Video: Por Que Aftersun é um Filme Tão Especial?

Você precisa conhecer a linguagem, você precisa conhecer a tradição para que você possa criar de forma singular.
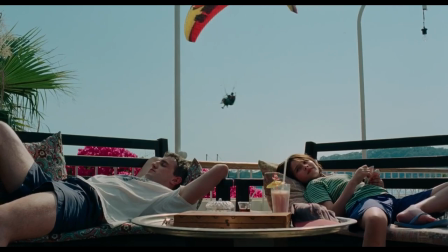472s
É como se você precisasse conhecer para poder transcender.
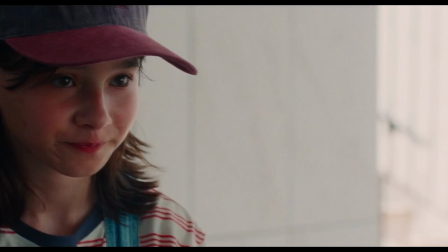476s
A diretora fez o seu primeiro longa-metragem com After Sun, mas a sua direção está completamente distante de um estilo mais clássico.
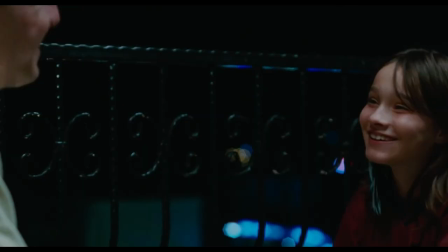484s
Ela não segue as tradições de enquadramento e de movimentação de câmera. Pelo contrário, a sensação que eu tive era realmente de estar prestigiando um olhar único, com escolhas visuais de onde colocar a câmera bastante imprevisíveis. Então cada quadro nesse filme pode ser analisado e você vai encontrar a história sendo contada ali.
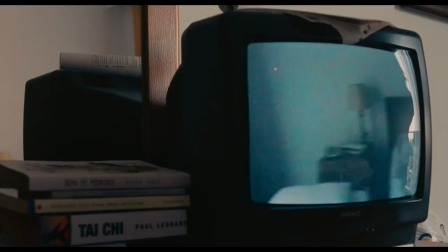504s
Um dos meus exemplos favoritos em After Sun é a cena em que os dois estão no quarto e a filha tenta conversar com o pai com a sua câmera. Ela quer uma revelação do seu pai, ela faz uma pergunta profunda, mas o pai não quer dizer nada com a câmera ligada.
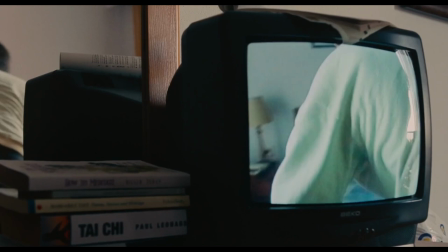517s
Tudo isso acontece em um plano estático, em que a televisão está sendo filmada com alguns livros do pai ao lado de um recorte do espelho aparecendo. E esse quadro nos traz muitas informações.
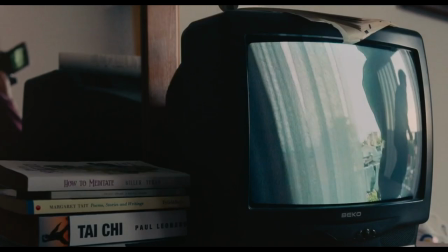528s
Nos livros é possível ver a busca do pai em desligar a sua mente, em meditar, em se acalmar.
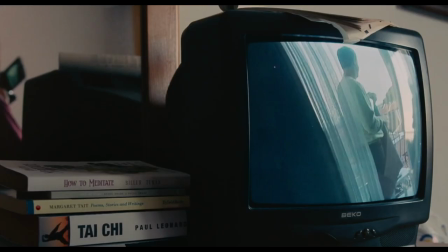534s
E é justamente isso que transforma a dor do personagem em mais trágica ainda, porque ele está tentando superá-la.
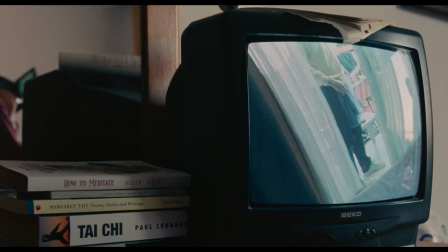541s
No espelho, a gente tem o reflexo de ambos em poucos momentos. É o que menos revela, não é através daquele espelho que a gente vai entender.
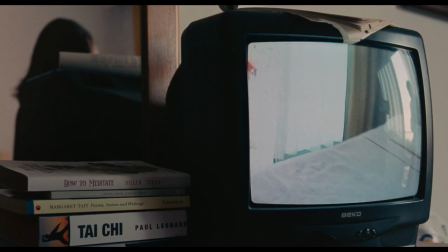550s
No fim das contas, eles se conectam então pela câmera.
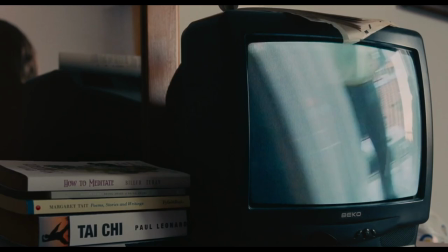552s
A câmera aqui funciona como uma ferramenta de construção de memória, mas também é uma ponte para que eles se conectem.
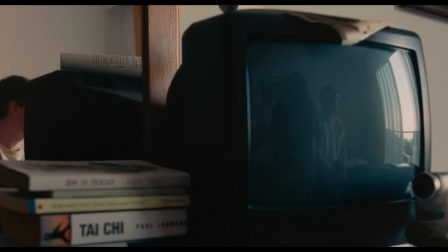561s
Quando a câmera é desligada, é a TV quem reflete a imagem de ambos. Eles se encontram nessa imagem escura, nessa imagem distorcida do reflexo criado,
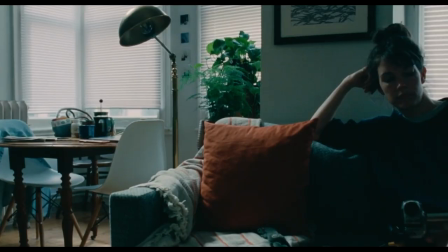570s
pelo que no futuro será o único espaço de encontro da filha com o seu pai. Ela só poderá revisitar o seu pai na televisão.
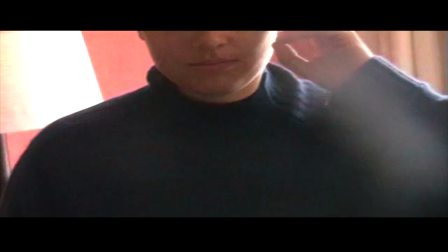579s
Então isso reflete também a que ponto chegou essa busca da própria diretora Ao escrever a sua própria história,
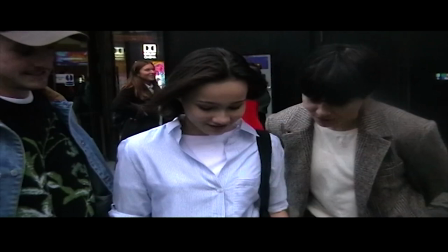586s
ao contar essa história e compartilhar ela com o público Ela faz uma movimentação de amor Ao compartilhar com a gente algo que mistura tantas emoções diferentes Assistir After Sun me tocou de diferentes formas Me fez sorrir, me fez chorar Então é um desses filmes complexos, assim como a vida Onde os personagens não são só aquilo que eles parecem ser Onde o filme te conduz, mas não necessariamente te dá todas as respostas Algo que eu particularmente gosto muito Então é uma experiência de amor,
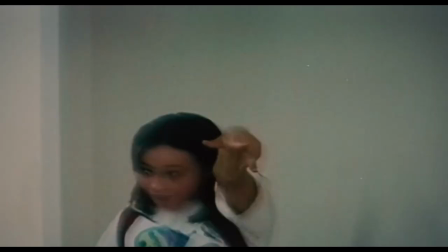621s
conexão Que nos dá sim uma porrada no estômago Que nos faz refletir sobre a vida,
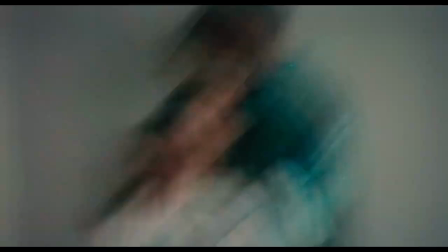627s
sobre as nossas próprias relações Na minha opinião, Aftersun é puro cinema